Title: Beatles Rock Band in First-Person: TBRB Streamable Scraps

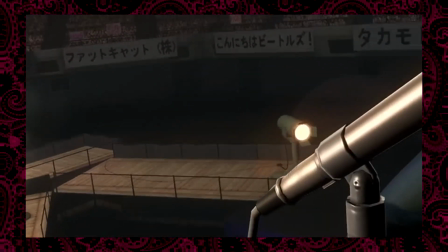One experiment I did with code that I thought was really neat was essentially locking a
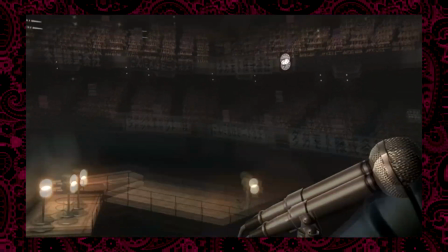free-floating camera to the position of one of the Beatles' eyes.
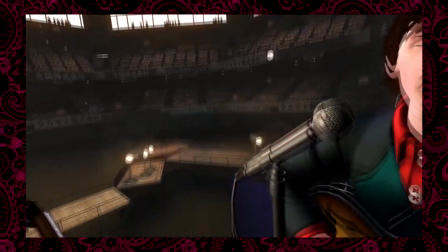And what this does is it basically makes Beatles Rock Band FPS mode, like you're in VR or something.
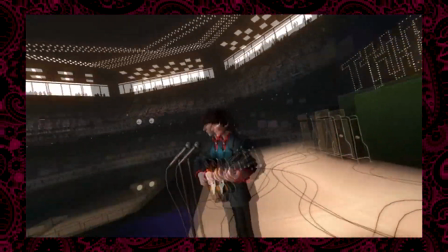And I just wanted to try this out because I thought it would be really interesting to see the game world from the perspective of the characters,
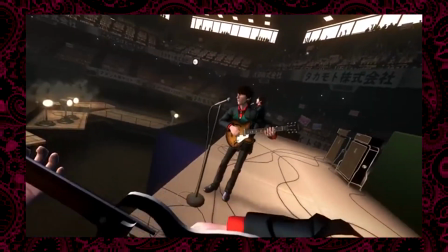and a sort of unintentional side effect of that is it creates this oddly
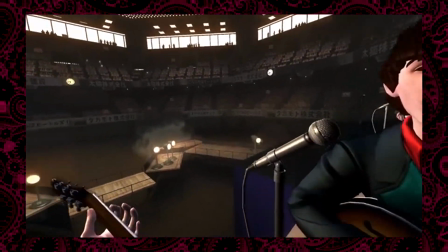immersive looking music video where you're like playing guitar across the mic from John
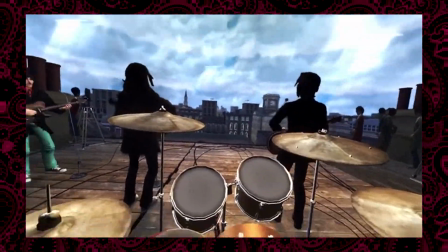Lennon or behind Ringo's drum kit on the rooftop concert. I just think it's really, really neat to look at.
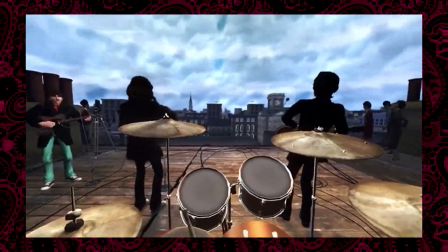I also discovered that zooming the free cam out really far has strange side effects on certain green screens.
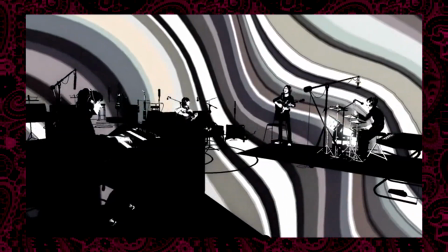So for example, in Come Together, I decided to lock the camera on George, zoom all the way out,
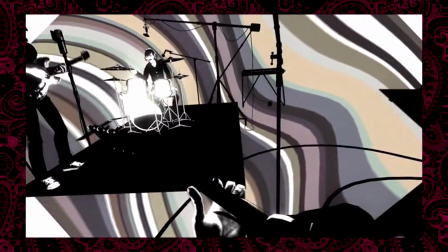and it creates this really trippy diamond texture thing in the background,
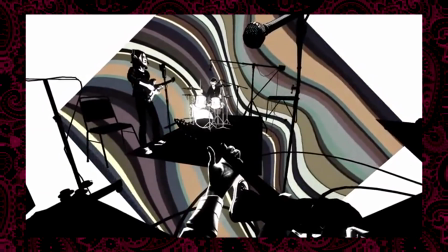and the post-processing effects play with it and make it look really cool. I don't know, I just thought it was really neat to look at.
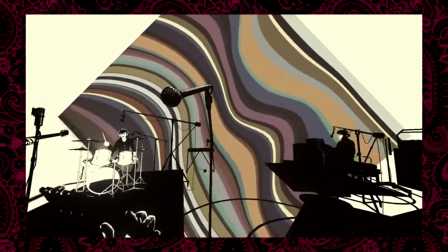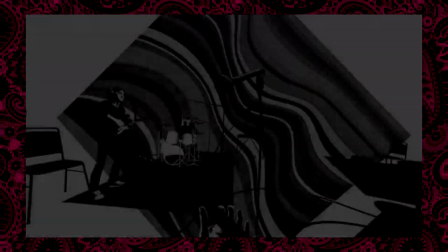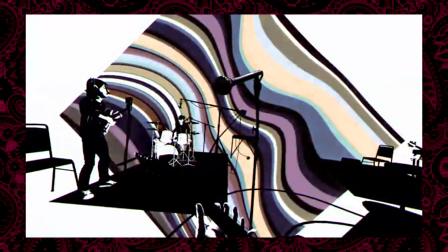This FPS mode, I think, works to really great effect during the end because
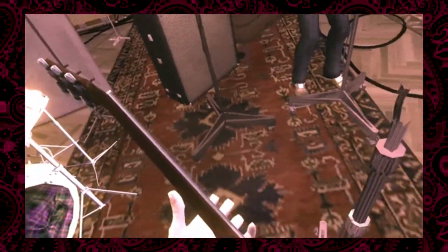the Beatles all sort of lock their heads to different guitars and points in the world during the solos portion.
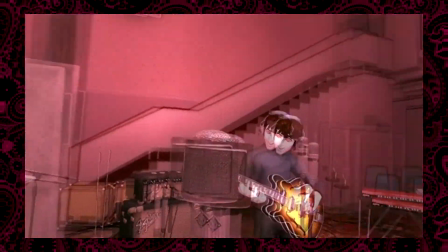And I just think it's really, really cool to look at. Like, if you lock to George, for example, you can see him looking down at his fretboard while he's playing.
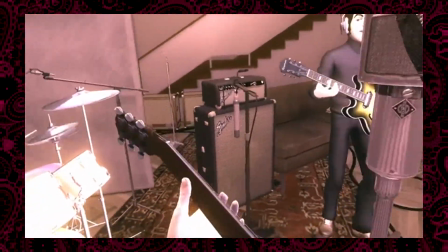It's just so, so neat to me.
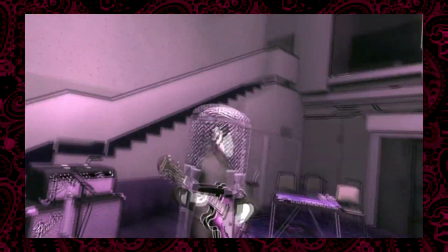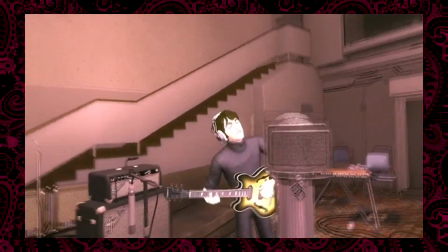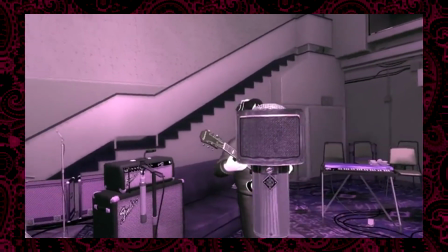Also, piano jump scare.
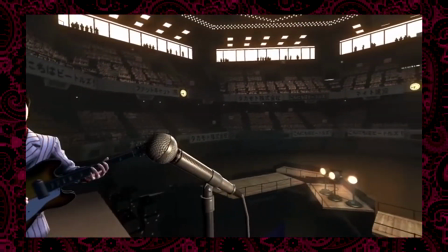Using the FPS mode during live performances with step in and step out events also shows how they work really well,
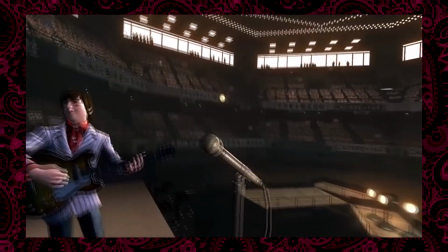and I think it's really neat to be able to see John sort of moving around the stage in real time during the song,
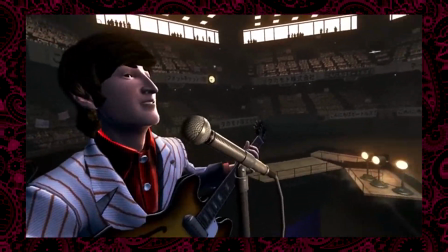because in normal gameplay, these movements are usually masked by the camera moving around so much.
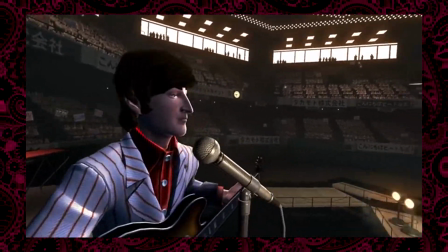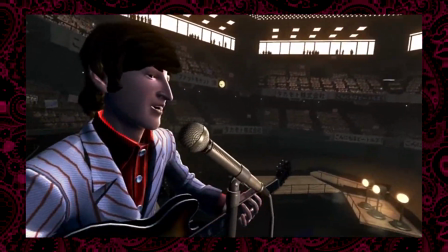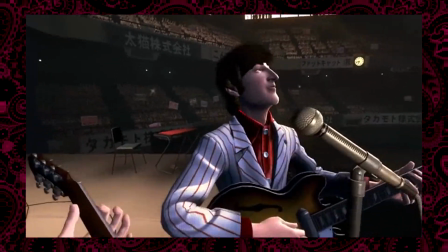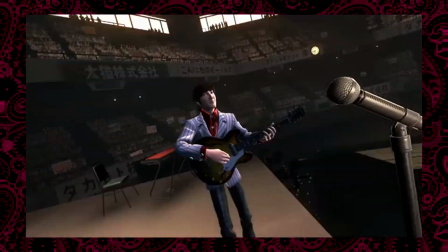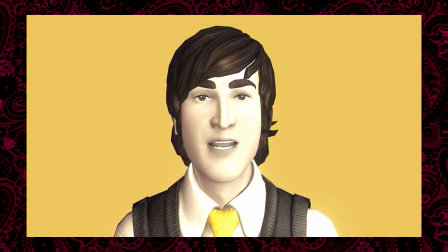In this clip, I was originally wanting to make a full Dreamscape recreation of the Tally Hall Good Day music video.
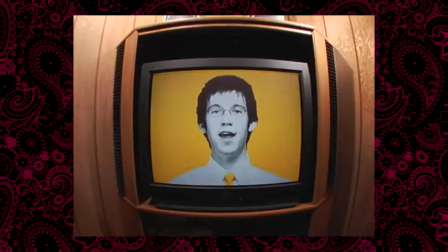I didn't end up doing that, however, I did recreate this sort of intro portion where they're standing on the television screen singing at the camera.
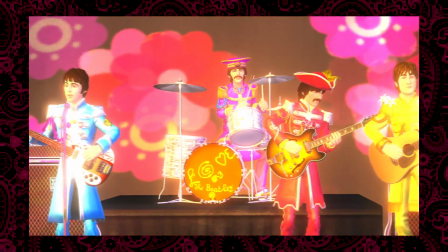Now, the game does have some close-up singing camera shots,
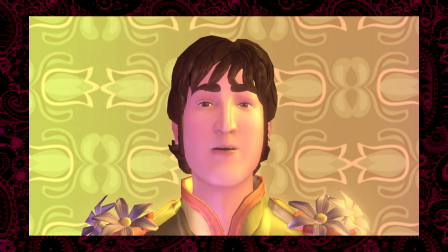but I discovered that all of these shots have sort of a zoom in, zoom out effect going on in them, so they didn't really work for what I wanted to do.
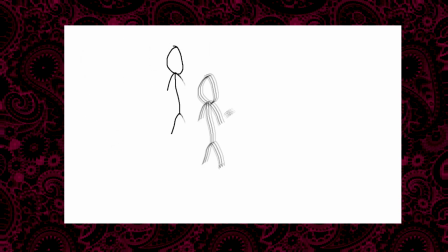So what I did instead was I used the free camera again, and I would teleport it between each of the Beatles' faces.
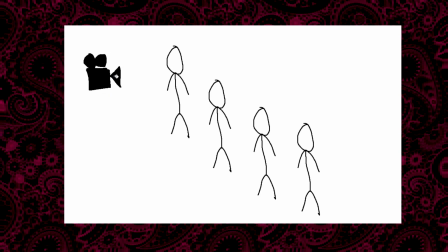This way, the camera doesn't zoom in or out during the song, which basically fixed that problem.
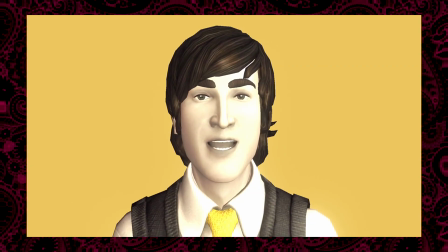I also created this sort of black and white with selective color effect by actually setting all of the Beatles' skin and hair colors to be black and white versions that I created myself using Photoshop.
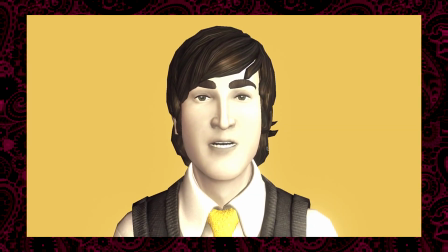I definitely don't think I'm ever going to make a full version of this one. That being said, I think that this little section here looks pretty neat visually.
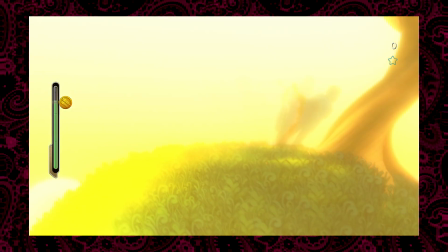I think I recorded this video shortly after I discovered how to move things around in space within the game world.
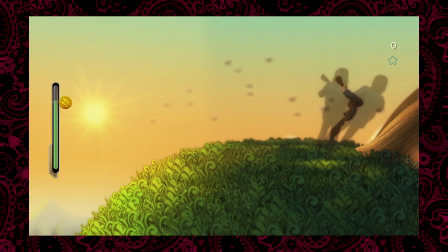So naturally, I used that to make John spin around really, really fast on the hillside.